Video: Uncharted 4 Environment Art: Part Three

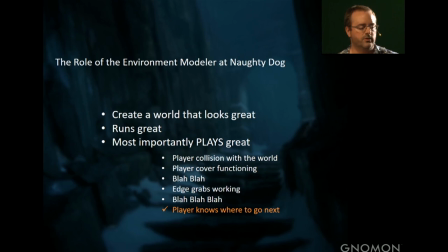(4:13)
There's a ton of it. But one of the things we really want to focus on is making sure that the player knows where to go next. Because they can get frustrated very easily. we play test the game started pretty early in production and probably the most consistent thing that players run up against is losing their way.
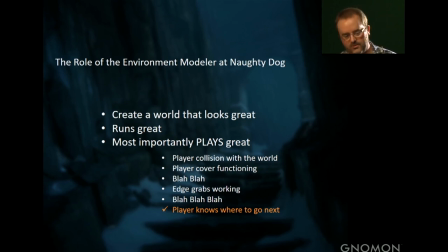(4:32)
They don't know what to do next. It happens in every video game in the world and it can kill your game. If they get frustrated, they're going to put the game down. They're going to return it to GameStop. They're not going to buy your next game. They're just going to hate it. They're going to tell their friends. They're going to tweet about it. They're going to go on NeoGAF. They're going to flame you.
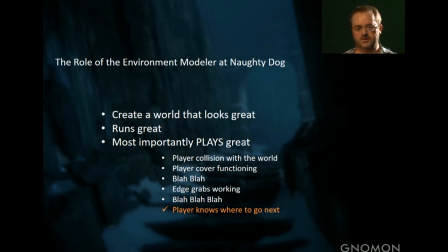(4:48)
They're going to try to add you on Facebook and friend you, and you'll be like, who is this guy? So you want to make sure it plays well. They know where they're going. So that's mostly what I want to talk about. Sorry about that. Yeah, it's all right. Because being lost sucks.
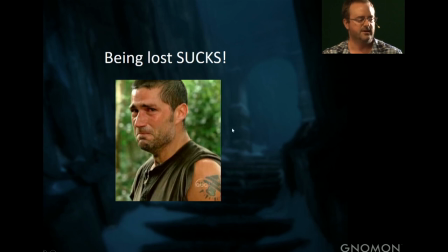(5:03)
See how sad he is there? He's like, he's on an island. He doesn't know how to get off of it. He has no clue.
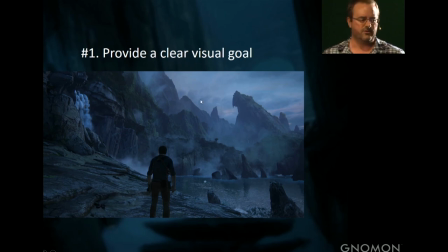(5:11)
So starting big picture, and this is kind of related, it starts really with the game design when we block out the level. I don't really have any screenshots of this particular block out, but we want to show the player's goal. In a lot of cases, especially in Uncharted 4, this carried over a long period of gameplay.
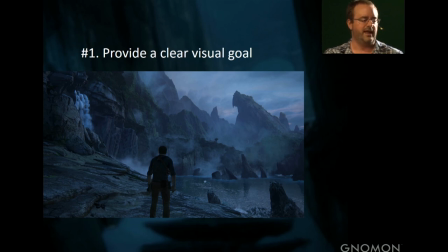(5:28)
So this is our PSX demo. Drake just woke up in a cave, and he kind of like wakes up, looks around, which is part of the video we showed earlier. And I don't think it's a spoiler, but Sam, his brother, is off in the distance somewhere. He sees a little flashing light, and it's on this mountain right here.
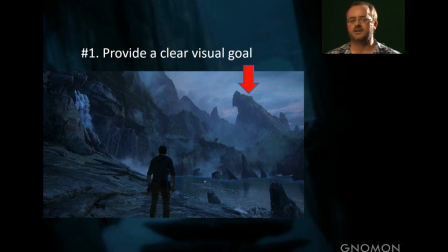(5:48)
And that's, we called it Turtle Rock. I don't know if we ever really named it that in the game, but internally we call it Turtle Rock because it looks like a big turtle's head. Snap a turtle. And the idea was that no matter, as the player is making his way across the island, we always wanted to show Turtle Rock, and you're going to progress through the game.
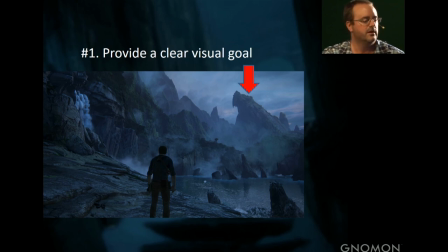(6:07)
You're going to see it and get closer and closer. And so here we go.
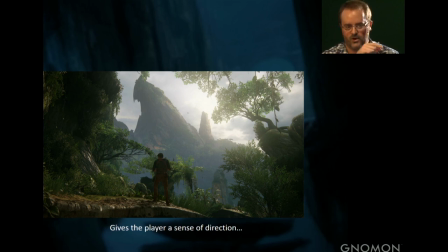(6:12)
After Drake leaves the cave, he kind of wanders for a while. he goes inside of some, or I'm sorry, his first cave. He wanders for a while along the shore, goes into some smaller caves. You kind of lose sight of Turtle Rock.
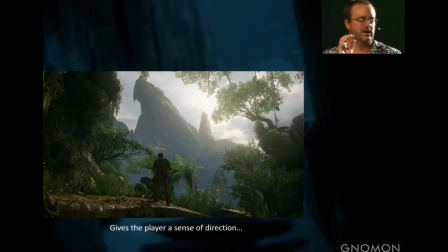(6:25)
You don't really know exactly where you are, if you're making progress or not. You climb up this one cliff face and you get another shot. And here we kind of like reestablish its position. And this, having this large, it's called a weenie by the way,
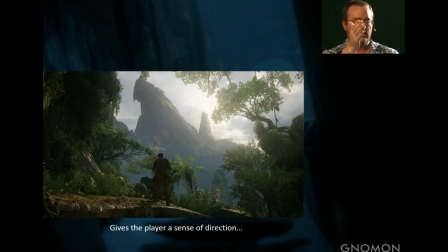(6:39)
having a weenie in the game like this, it gives the player a sense of orientation so even if they're in a you know like that becomes their true north basically they know they're working towards something so later on in the game
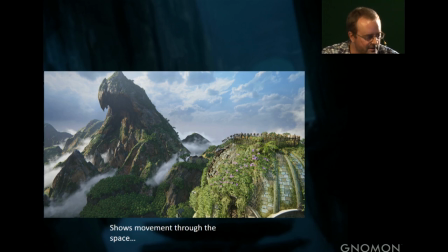(6:52)
i think this was andres's level you can see drake barely there he's on top when he climbs the top of this tower we give a great uh shot of the vista camera sweeps around and there's turtle rock again and drake knows okay i'm getting closer and closer to this mountain until finally he's
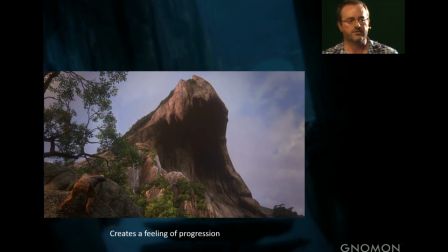(7:11)
literally underneath it and spoilers eventually goes inside and there's Dave's ship.
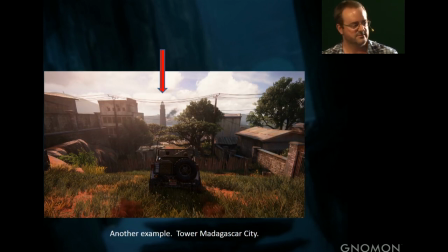(7:18)
Here's another example this is from our E3 demo that yes I also worked on and this was the tower the jeep was going very quickly so we had to make sure that his goal was very obvious and we tried to keep it centered and kind of in the middle of the screen all
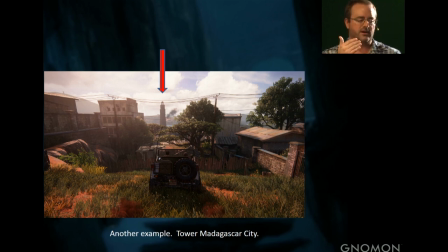(7:33)
the time because the player is cruising around it's easy to kind to get turned around and get lost and be off track.
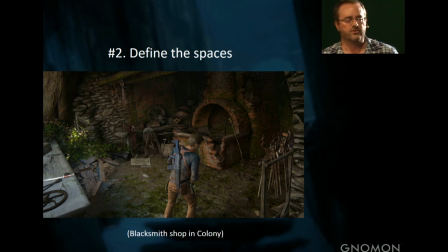(7:41)
So weee, there goes Rick and Silly. And that's the first step. The second thing you want to keep in mind is to define spaces. So when we get a block out for a level, for example, this is Colony, it's a bunch of nondescript boxes.
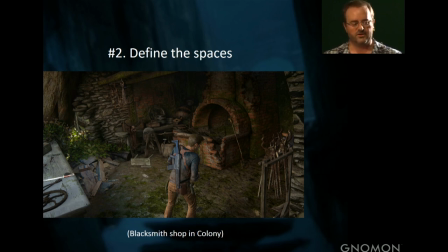(7:55)
It'll be a bunch of buildings. You know that in some cases, you don't even know necessarily it's a building, but it forms some sort of function in the game space. And so what you have to do is kind of break out each area and determine what is going on.
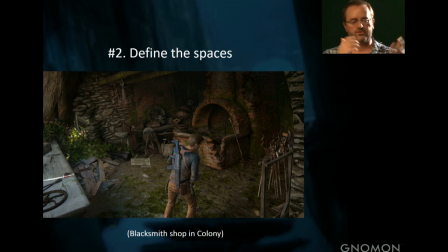(8:09)
And in the case of Colony, I don't know if we have anyone who worked on it, but there was a ton of these areas that Drake can go in and out of. So it's great to take each space and be like, okay, this here is a blacksmith shop.